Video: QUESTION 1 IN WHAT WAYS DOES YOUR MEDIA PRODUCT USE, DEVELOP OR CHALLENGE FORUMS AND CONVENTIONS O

I've tried to make my media product conform to the codes and conventions of conventional media products that I've looked at in my research and planning. When planning my horror trailer, I had to take many factors into account. This included lighting, sounds, and the characters. I had to make sure that the characters were dedicated also. The factor that I took into account when planning my horror trailer so it could follow the codes and convention is the lighting.
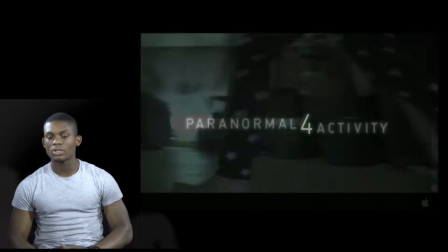(0:23)
No, the variety of room trailer that I looked at had low-key lighting, so I made my film trailer have low-key lighting also.
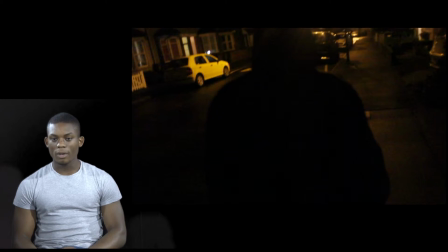(0:30)
My trailer was not set in one location, as I felt that it would be unrealistic, as many horror trailers are not just set in one location,
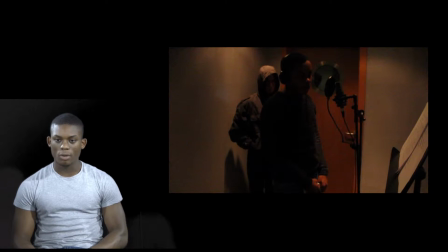(0:37)
and the target audience would certainly notice that the horror trailer does not follow the codes conventions adequately. One of the places that I filmed was in the woods that was very local to me and at very easy access for me.
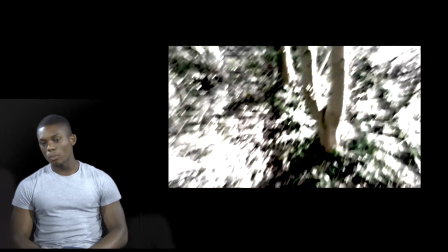(0:50)
Also, although the woods did not provide too much low-key lighting,
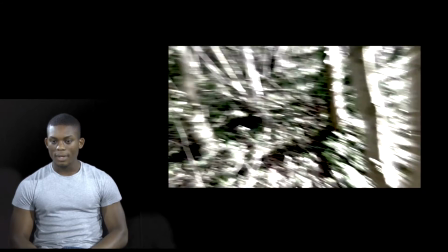(0:55)
I was able to edit it in a way that it connoted a mysterious enigma.
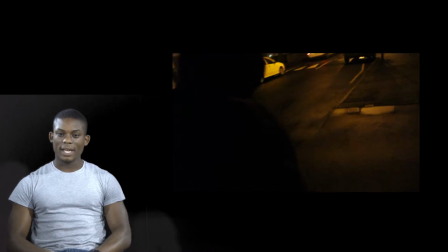(1:00)
I added a jump scare which was enhanced with sound also. Another location of my film trailer was set in my house.
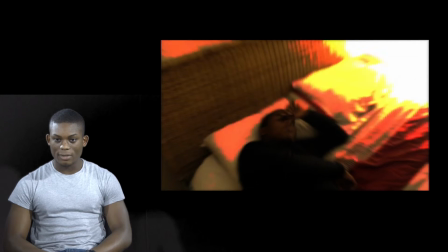(1:12)
This enabled me to manipulate the lighting to my advantage and add a very scary effect to my trailer. Many locations I used in my trailer followed the codes and conventions of horror, as they were very dimly lit.
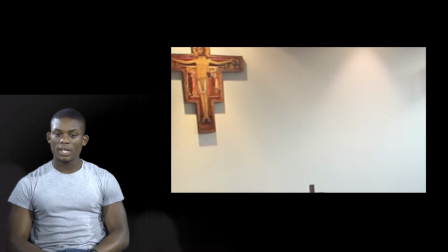(1:25)
One of the locations I used was the chaplaincy in my school, which is often associated, which is like a church and is often associated with many horror trailers. It could have been said that the location I used was intertextuality from the Exorcist trailer. In many horror trailers that I analysed during my research and planning, I noticed that there was a variety of high
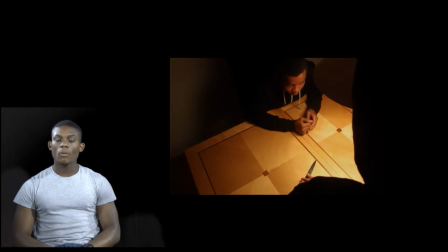(1:50)
angle shots, which often make the protagonist look considerably inferior to the antagonist. This was also used in the Insidious trailer for a very similar effect.
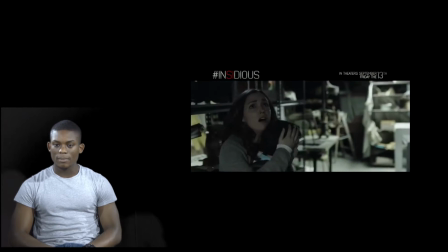(2:02)
One way that I would say that my horror trailer challenges this media prop was that I've shown the face of the antagonist, which isn't normally done in the genre of psychological horrors, due to the fact that it can sometimes deter the target audience from watching the film, as they may know what is going to happen in the film. I was unable to gain access to panning and tracking equipment,
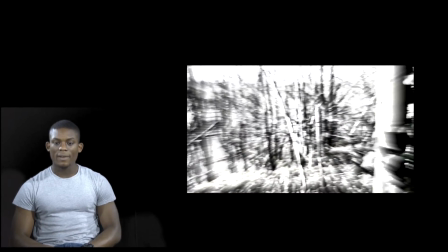(2:25)
so I was forced to improvise and use a panning effect at the start of the trailer to slowly show the antagonist. I used a variety of shots that conform to the conventional horror trailers that I've looked at in my research and planning, and one of them is a wide-angle shot.
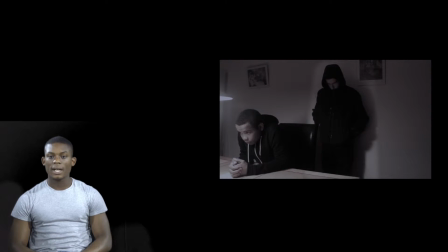(2:40)
This wide-angle shot enabled me to add an effect of the antagonist appearing out of nowhere as a jump scare. Another thing I would say was representative of a horror genre was my typography, that I tried to keep consistent with my magazine and poster. I thought that my typography closely linked to the genre of horror.
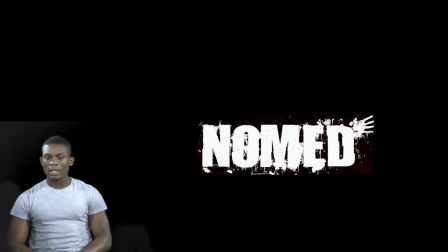(2:58)
It wasn't just the plain text, but I added a hand on the end to create an effect of someone being possessed or trapped. For the beginning of my horror trailer, I looked at Insidious 2 and Paranormal Activity 4, which were edited, which were very quickly edited. I noticed that they both began very calm and the editing sped up to make my target audience more interested in the trailer and add a sense of suspense.
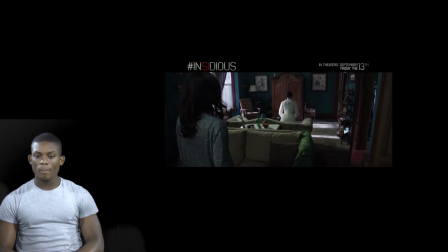(3:30)
I also noticed that there were many jump scares in both of the horror trailers that I looked at.
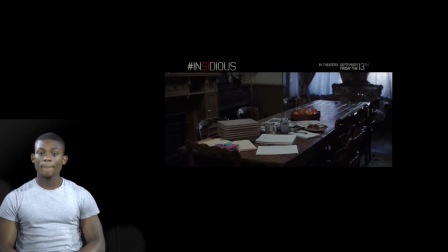(3:37)
These were enhanced by non-diegetic sounds, which I also added to interest the viewers of my trailer.
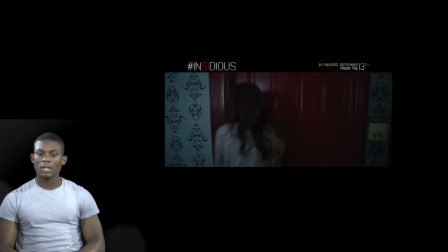(3:43)
For my ancillary task, I would say that I was much more stricter with myself,
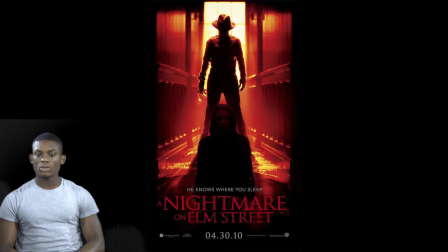(3:49)
and I did not try to develop or go against the conventional media product, as I felt that these codes and conventions were set in order to attract your target audience.